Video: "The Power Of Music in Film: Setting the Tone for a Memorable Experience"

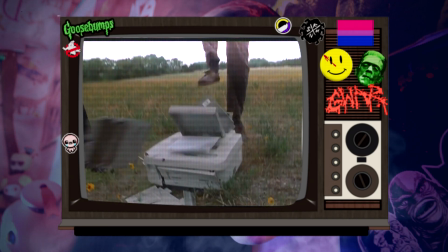1793s
But imagine back in 1999 when all this was still working, when we still had dial-up,
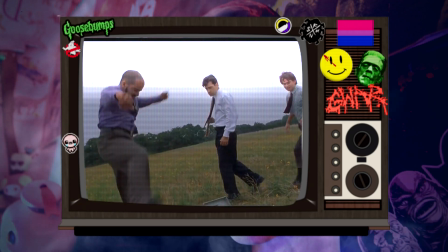1799s
when we still had those little floppy discs, or as some people of this generation may call it,
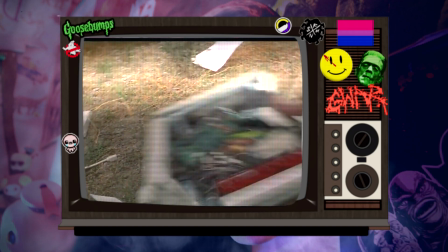1805s
the little save icon. It was a difficulty to work with technology back then as it is almost now.
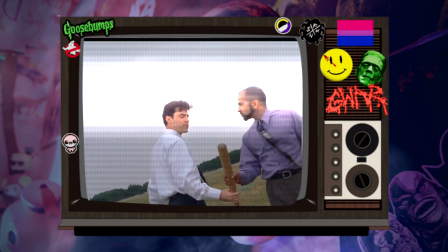1811s
The choice of song just definitely adds to the factor and during the
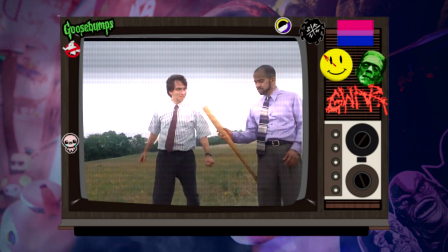1816s
time capsule of that it really catches it and it is just so funny as
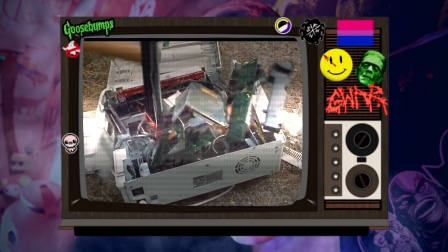1821s
hell to just see three dudes beating the crap out of a printer because we've
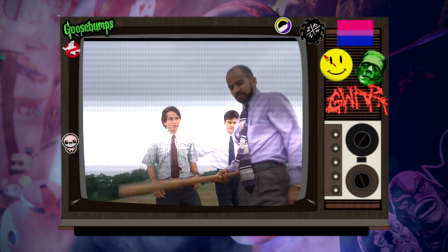1825s
all felt that way about technology of some sort and the fact
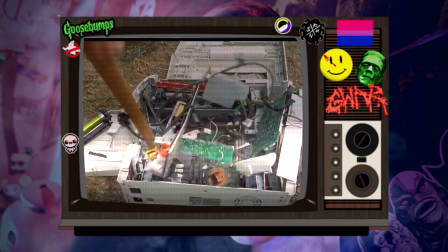1830s
that it's 2023 and that we still have issues with printers like that it it blows my mind it's just a universal thing that always has
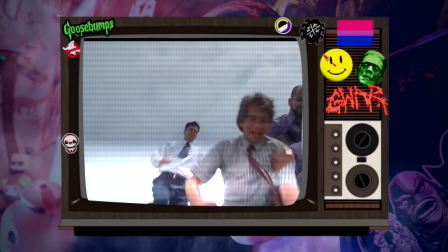1839s
happened with everybody the printers the technology you know sometimes you just want to beat the crap out of it and you're just like work work work damn it
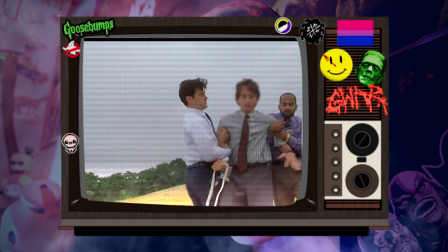1847s
so just seeing three dudes literally beat the crap out of
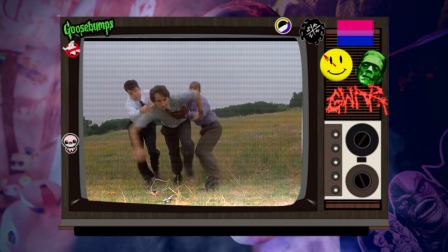1852s
a printer machine to this song really just makes it so much funnier than it
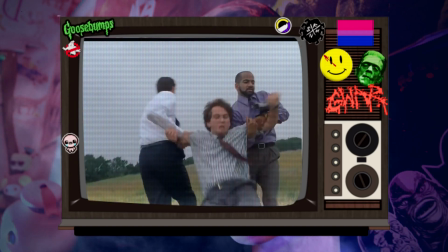1856s
already is and just seeing everybody's reaction of like busting
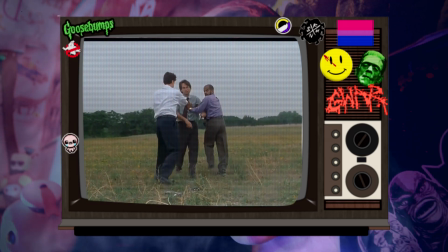1861s
down the printer and knowing that it's had enough beating really just makes it funny.
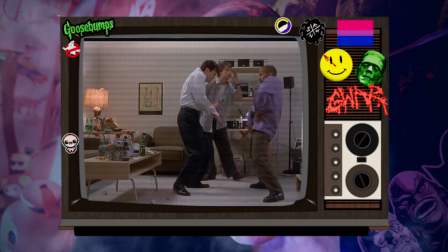1866s
I love this scene and I love this movie. I think everybody should definitely go watch Office Space.
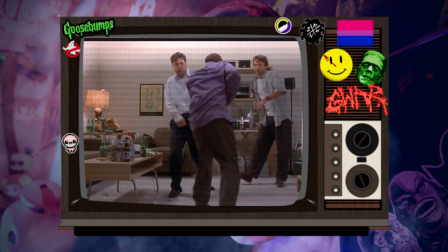1871s
If you're a King of the Hill fan, if you're a Beavis and Butthead fan, please go watch Office Space.
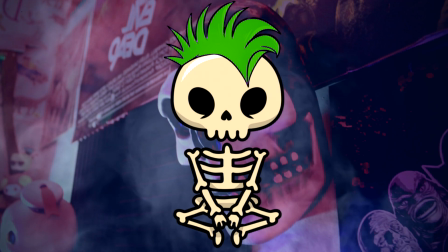1878s
It's one of the best comedy movies ever written of this generation.
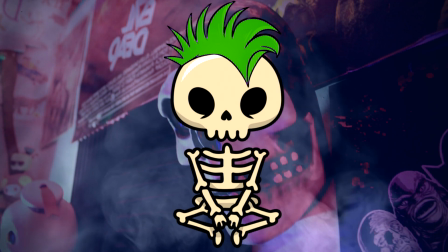1881s
And rounding out the list of the top 10 songs in movies that I personally enjoy,
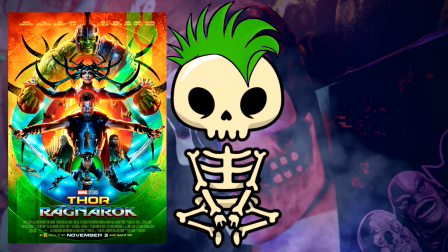1887s
we have 2017's Thor Ragnarok, directed by Taita Owektiti,
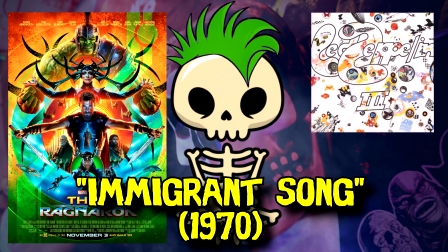1894s
Led Zeppelin, Immigrant Song, from Led Zeppelin 3, 1970.
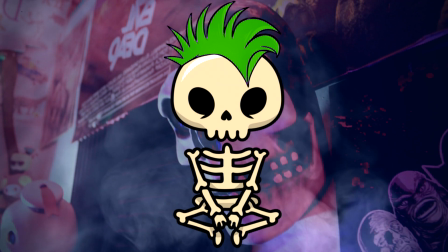1899s
When this song wasn't used to promote cars or commercials, it was used in movies, and almost a lot of movies definitely use this song.
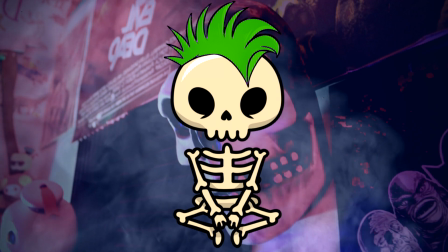1908s
One of those being School of Rock, one of my favorite movies of all time. I'm gonna have to give the spot to Thor Ragnarok because it is
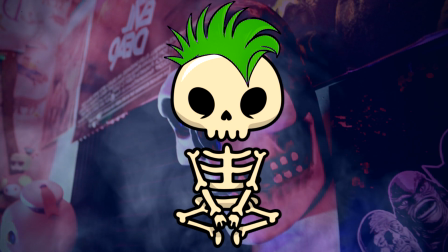1917s
definitely more kick-ass scene that has happened on that and it definitely just
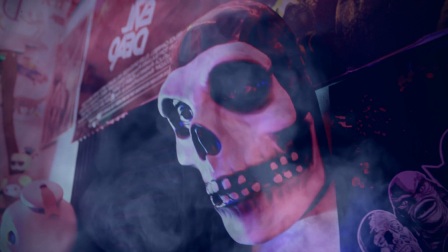1922s
sets up the whole climax of the movie at that point where we see thor has
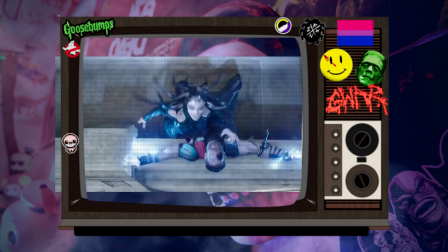1926s
become the god of thunder he has got his powers back he's
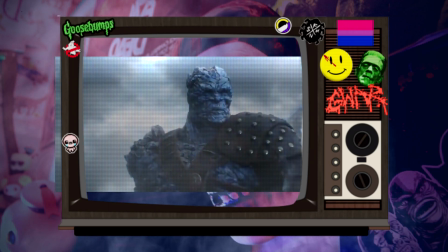1931s
saving everybody from asgard everything about it is amazing
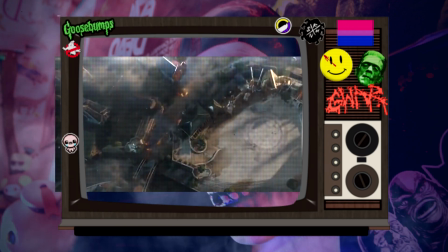1935s
the lead up to the catchphrase of i'm the god of thunder and then the
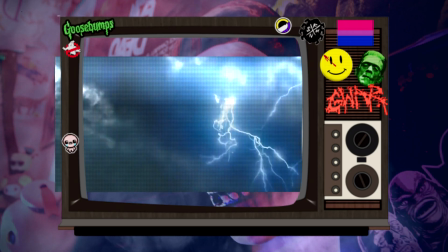1940s
do do do do do do do do do just the whole scene in
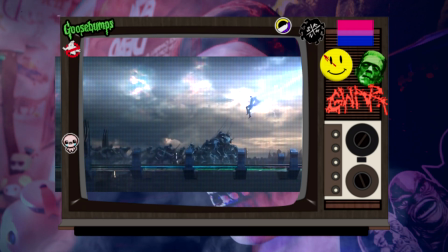1945s
general everything about that moment in thor ragnarok up to that moment has led up to the
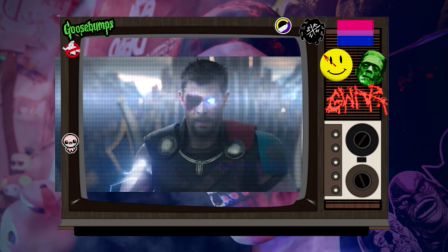1950s
case i was just bawling my eyes out when we were there with odin and thor and he was just talking to loki and just told
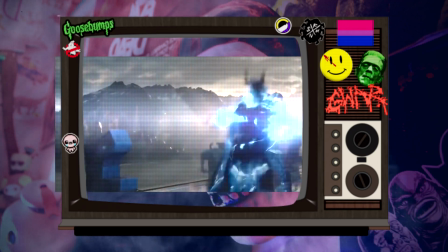1959s
him to look over there that scene impacted me and it just hurt me so much but being able to see thor is able to carry on thor is
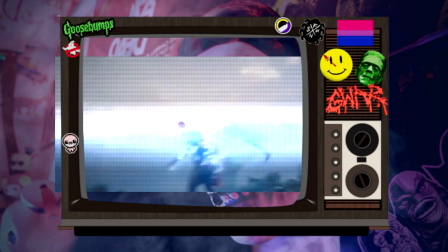1967s
able to get himself together and just push forward into the final
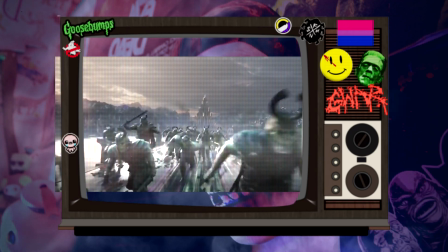1972s
battle just knowing he has that charge soundtrack going on in the background
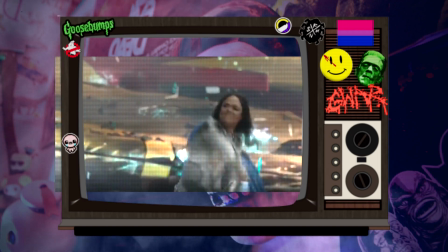1978s
it's definitely one of the best uses of a Led Zeppelin song it definitely captures exactly
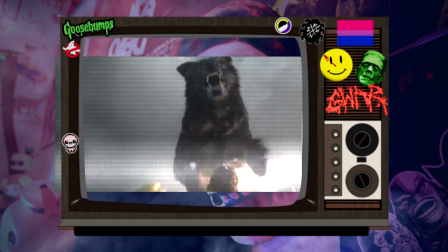1983s
what Taito Watiti was looking for in Thor and it definitely shows the strength
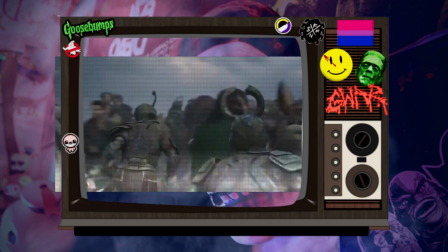1988s
and just how powerful the god is of thunder damn
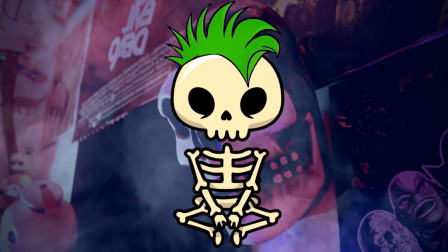1993s
I was not expecting for this video to go longer than 10 minutes,
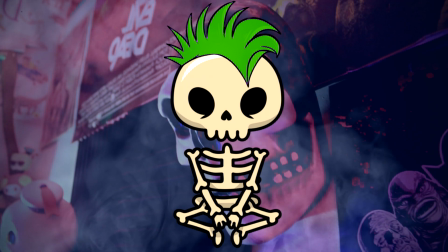1998s
but I guess here we are. So if you guys made it through the whole video, thank you so fucking much because I appreciate you.
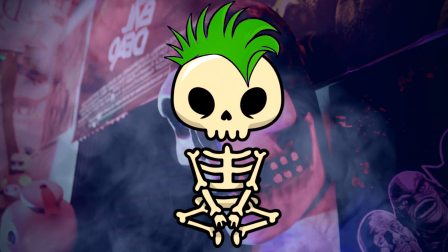2006s
I just wanted to make this list up because I have a true passion for music and movies as well.
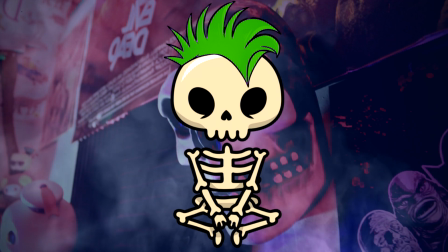2014s
So just being able to combine both into one video, come up with a top 10 list just made me very happy.